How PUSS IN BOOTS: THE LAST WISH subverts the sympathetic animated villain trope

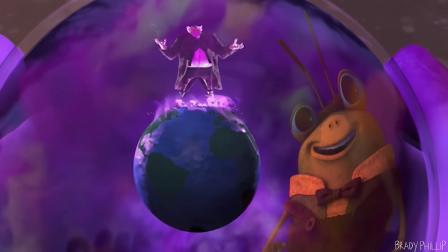4:07 Jack Horner had everything go right in life, yet he still turned out to be a horrible and cruel magic hoarding kingpin.
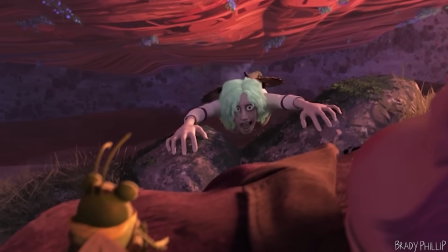4:14 I'm not exactly sure how the writers extrapolated all of that from like 3 lines of a simple nursery rhyme, but I'm all here for it.
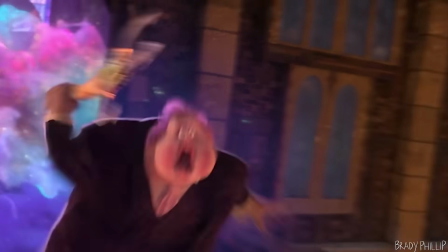4:23 This directly subverts everything we know about why villains exist. In animation, villains are victims of their circumstances.
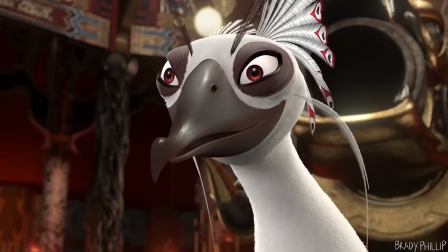4:31 They are not born the way they are. Tai Lung, Lord Shen, Syndrome, Kingpin, and others are all villains of equal cruelty,
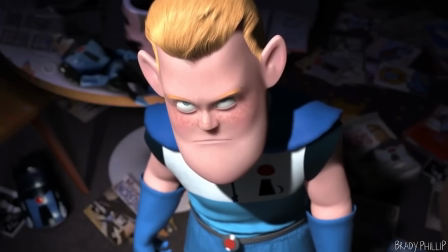4:39 but with them we were always provided with a tragedy or a sympathetic reason as to why they went bad.
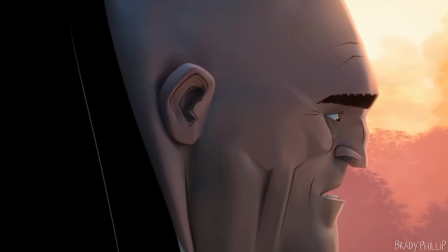4:46 Because logically, bad things must have happened to a person in order for them to be bad.
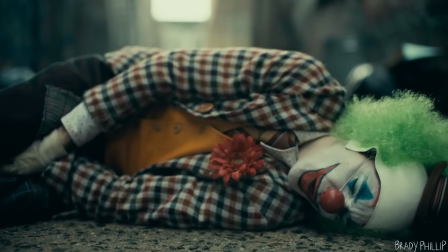4:52 It's the logic of the Joker that we're all one bad day away from becoming a villain ourselves. But that's not true to reality, is it? No, people who've had it well their entire lives have the potential to be some of the worst humans imaginable.
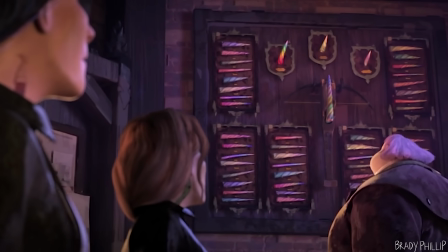5:08 I don't think it's a coincidence that the writers decided to make Jack Horner an exorbitantly wealthy business mogul who
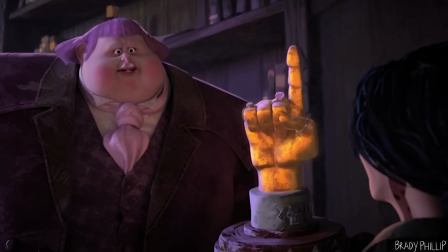5:15 wants to hoard all the magic in the world for himself and doesn't care about the lives of the workers he will expunge in order to achieve that.
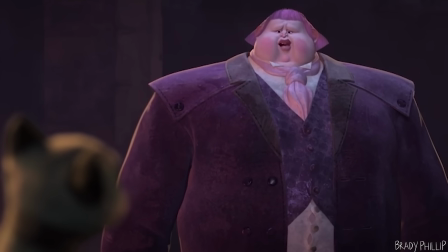5:22 I can't seem to think of anybody I know that sounds like that.
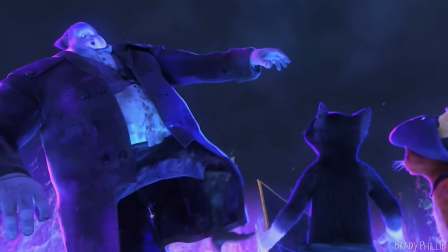5:27 In this way, we're not meant to sympathize with Jack Horner at all,
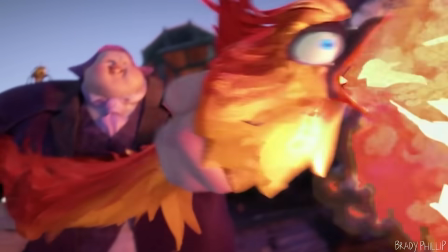5:32 but we still love him because he's totally embraced being a narcissistic evil person, and in animation at least, that is a lot of fun.
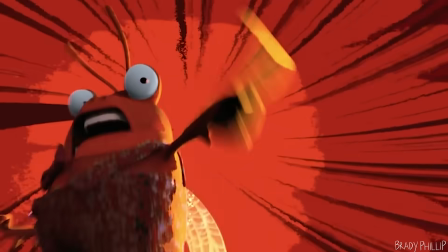5:41 That was horrible! Your wish is horrible! You're horrible! You're an irredeemable monster!
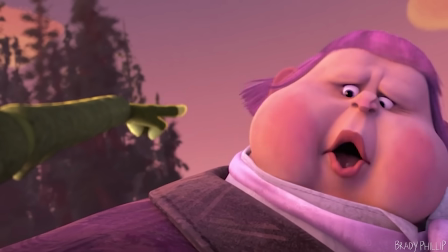5:48 What took you so long, idiot?
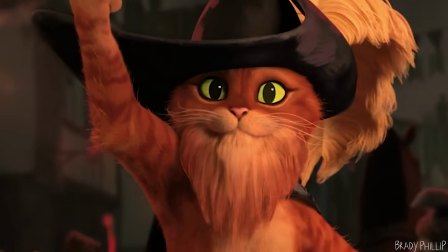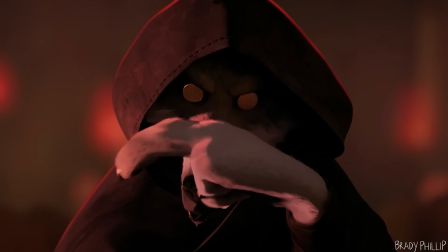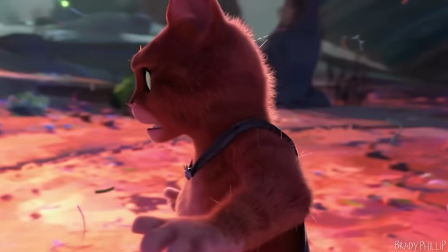6:05 If there's one thing that makes the wolf an effective villain, it's the wholesale commitment to the single idea that he is a genuine threat.
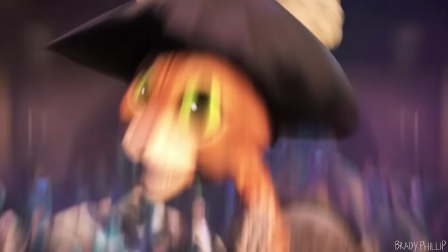6:13 Prior to his appearance, the film had been moving at a breakneck pace, filled with romp and jokes and fun action.
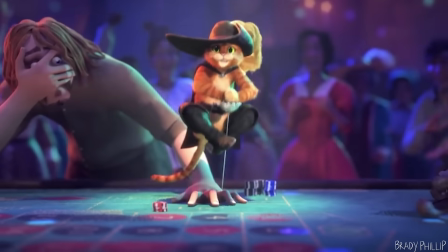6:20 Puss in Boots is the life of the party. He defaces the governor's belongings and home, effortlessly evades the law, and defeats an enormous stone giant with ease. You get the sense that, in this world, there are no consequences for Puss in Boots. He's supremely confident in who he is, and nothing could ever break him.
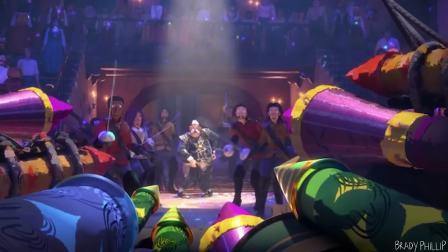6:40 We see almost immediately following the bombastic opening that Puss in Boots' swashbuckling,
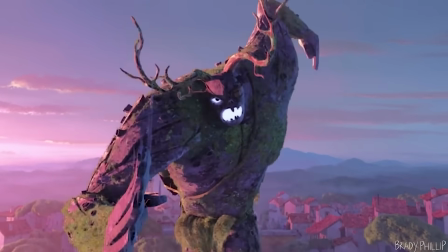6:46 carefree nature is really not all it's cracked up to be.
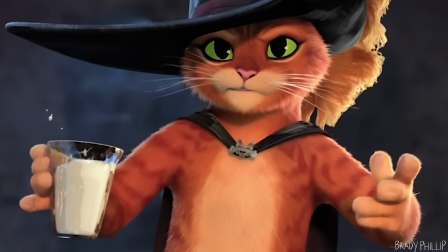6:50 After the action dies down, he's sitting alone in an empty bar, drowning himself in presumably alcoholic milk.
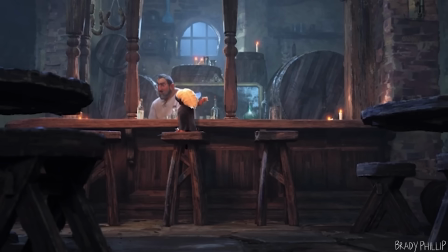6:57 Not exactly the look of a happy hero. It's just a little hint into the fact that there is something deeply empty about
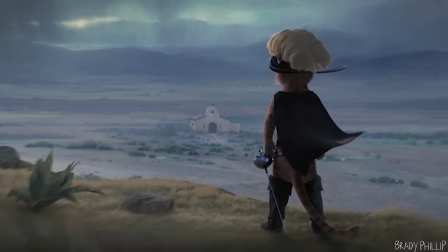7:05 Puss in Boots' life before that flaw is wholly exposed by the villain.
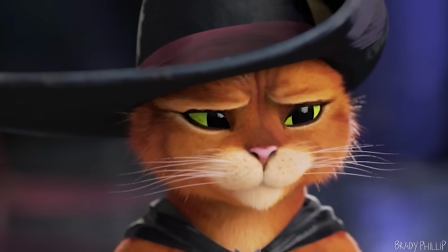7:10 Was the legend so big, there was no room for anyone else?
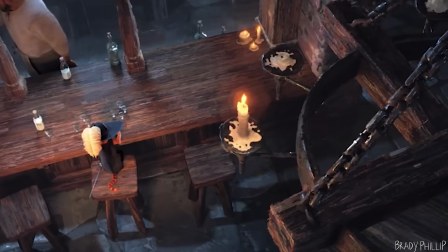7:14 And when the wolf appears,
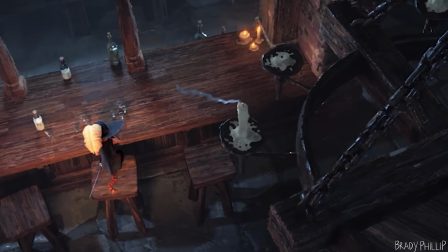7:16 the film does everything to let you know that your confidence in Puss in Boots' immunity to danger is misplaced.
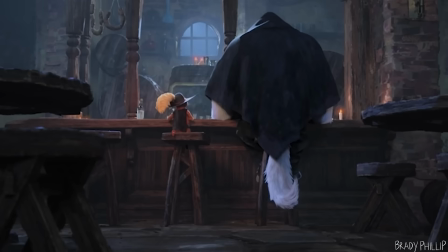7:24 In stark contrast to the bombastic and loud opening of the film, in this scene the soundtrack is completely silent,
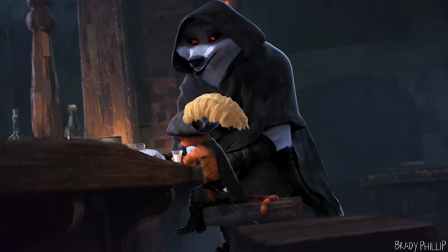7:32 allowing only for the howling of the wind and the chiming of the bell tower and other night ambiance to permeate the soundscape.
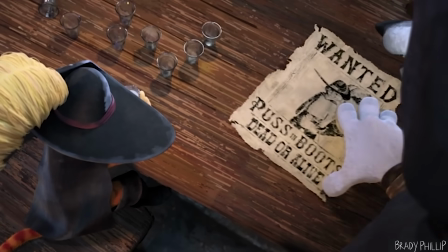7:40 It's a not so subtle way of letting the audience know something is very wrong here,
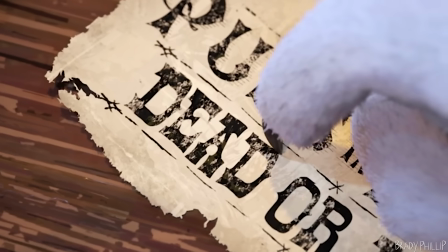7:46 and what we've come to expect might quickly change.
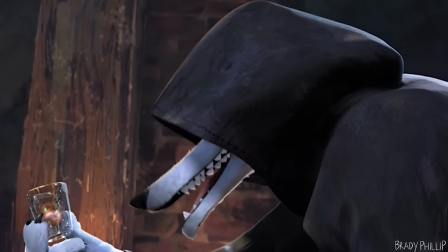7:50 Aside from a few visual gags, the film doesn't compromise the feeling of unease with any jokes or Marvel-style humor.
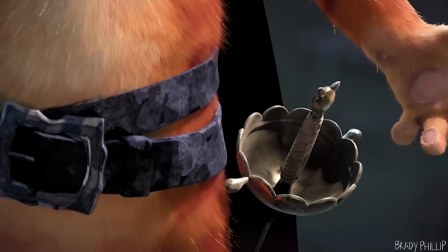7:57 The threat posed by the mysterious wolf is played completely straight.
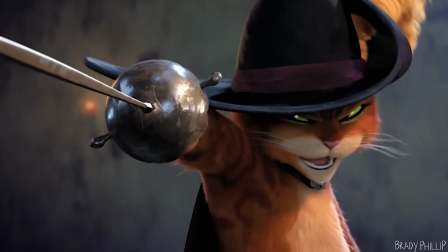8:02 All right, let's get it over with. Fear me if you dare. You're not that guy, pal.
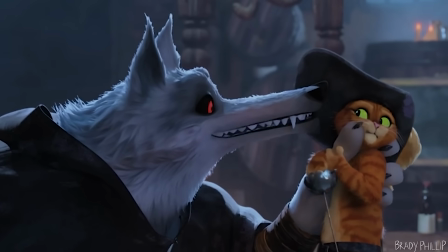8:08 Trust me. You're not that guy.
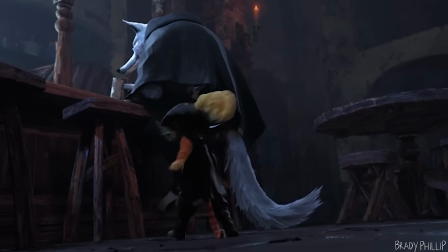8:11 Puss in Boots confidently challenges his new adversary,
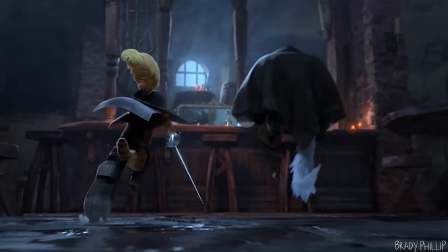8:14 but his sword is immediately taken from his paws and he's forced to pick it up, literally and figuratively disarming him.
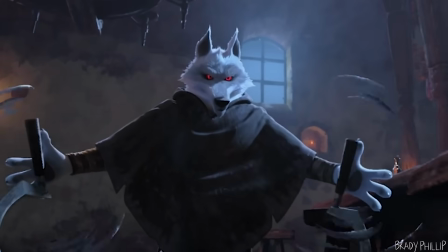8:22 The cocky arrogance he always had starts to slip. Notice how in doing so, Puss in Boots also becomes lower in frame.
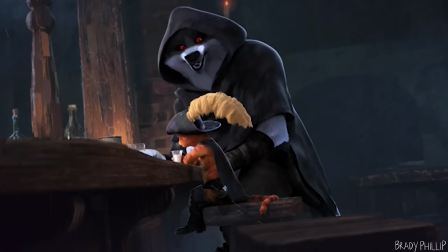8:30 When the scene began, the two characters were positioned at an equal height, but now the wolf dominantly towers over him. I think the wolf's threatening aura is largely the result of the surreal presentation that the animators decided to give him.
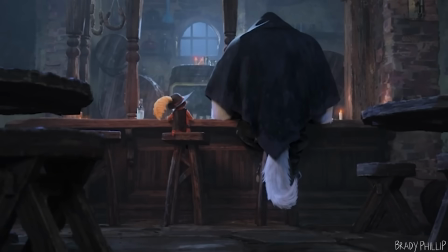8:44 Instead of seeing his character enter the bar, he just sort of appears in the shot with no anticipation for his arrival.
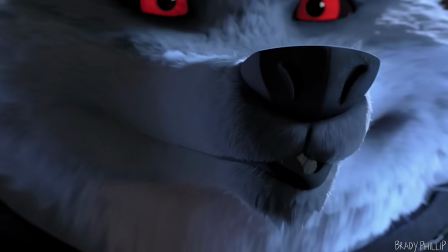8:52 When Puss in Boots hides in the bathroom, instead of following a realistic walking animation,
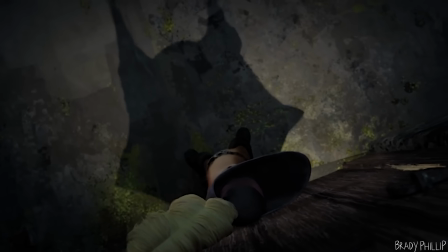8:58 the shadow of the wolf unnaturally grows into frame.
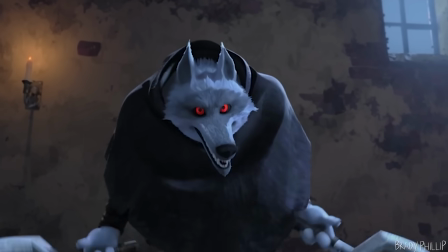9:02 And of course, whenever he clashes his sickles together, the sparks of light emanating from his weapons illuminates his eyes and gives them a glossy appearance.
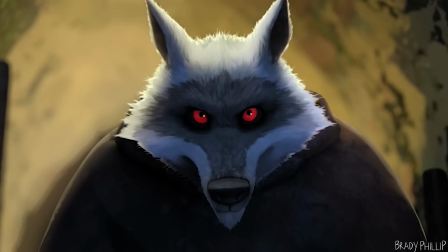9:10 This might be a strange comparison, but the principles used to make the wolf an intimidating character are the same
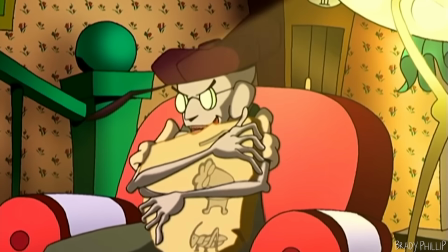9:17 used to make the monsters from Courage the Cowardly Dog so iconic, such as the ghost of Ramses.
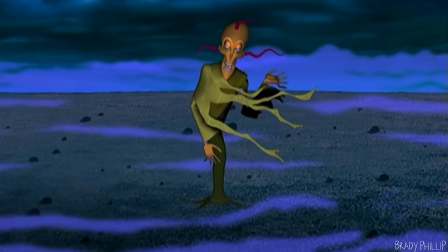9:23 Their visual design and presentation on screen breaks the established rules for their respective animation styles,
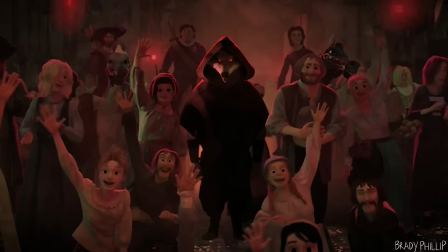9:31 and because of that they feel unnatural and otherworldly, which is fitting since the wolf is quite literally the incarnation of death.
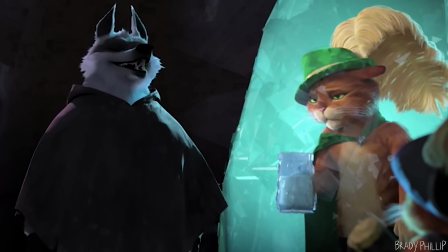9:40 And it was a really good choice to make the wolf death, because in that way he's more like a force of nature than he is a living,
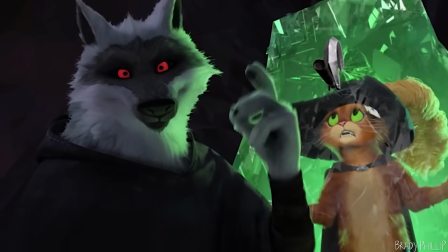9:48 complicated person which is perfect because nothing short would have been enough to change Puss in Boots into the person he becomes at the end of the
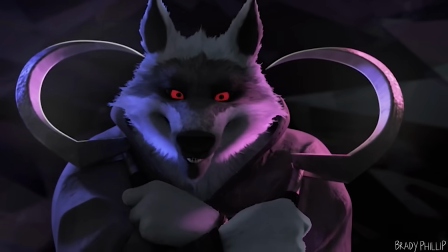9:55 film. Would Puss in Boots really have been scared of a mortal bounty hunter?
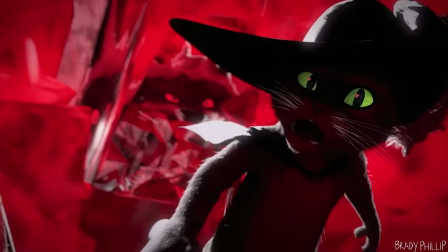10:01 Maybe, but that's far less compelling than the idea that he is afraid of the embodiment of mortality coming for his life and robbing him of his legendary status. And I just love the visual symbolism used in the final battle to illustrate the ways in which Puss in Boots has changed since they first met.
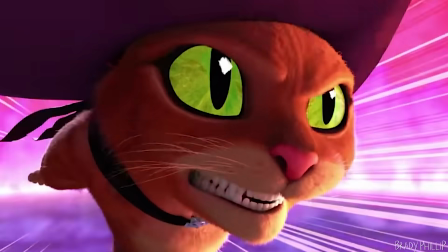10:19 When Puss in Boots gets disarmed during the fight, instead of being forced to run away as he did previously,
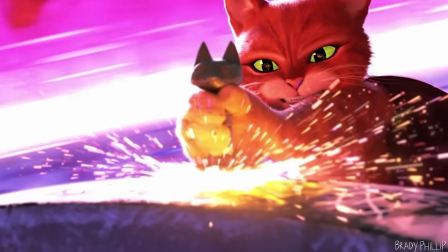10:26 he's able to deflect the wolf's killing blow with the tiny razor blade given to him by his friend Kitty Softpaws,
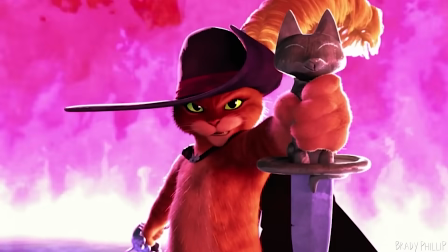10:33 symbolically saying that their relationship is the thing that has saved him and is what is giving him the will to fight.
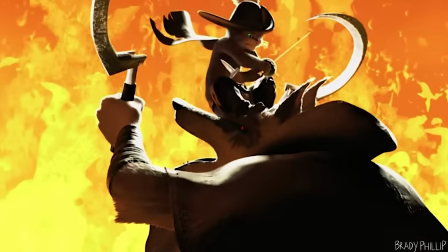10:39 And it leads to the roles being reversed, with Puss in Boots commanding the wolf to take up the fight with him.
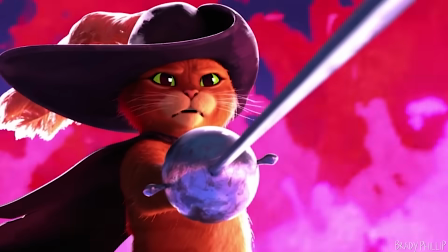10:45 He did this when they first met, but now he's no longer convinced of his own immortality.
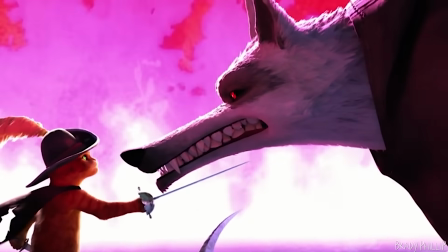10:50 He knows he's vulnerable. He still flinches and he's still very scared.
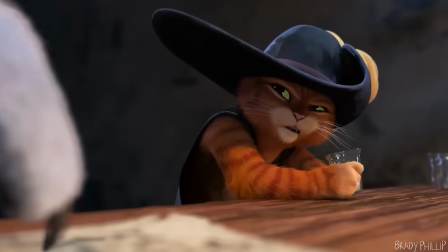10:58 In this way, both of the major antagonists of Puss in Boots subvert the established villain tropes we're accustomed to seeing in animated movies.
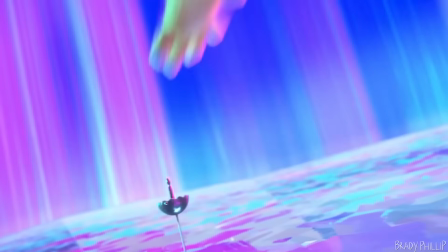11:06 They are not complicated, tragic characters with deeply conflicting emotions like we have seen so many times before,
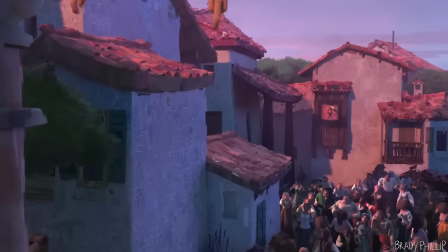11:14 but instead are rather one-note, but in the best way possible. And that's all I got to say about the new Puss in Boots movie. Great movie, definitely a sleeper hit. Apparently it's made like $250 million at the box office so far, which is not surprising given how good it is. It's one of those films that proves that word-of-mouth marketing is still super important, which can only happen if the film is good. And for me, it was. It was the most enjoyable movie I saw in 2022. Anyway, see ya.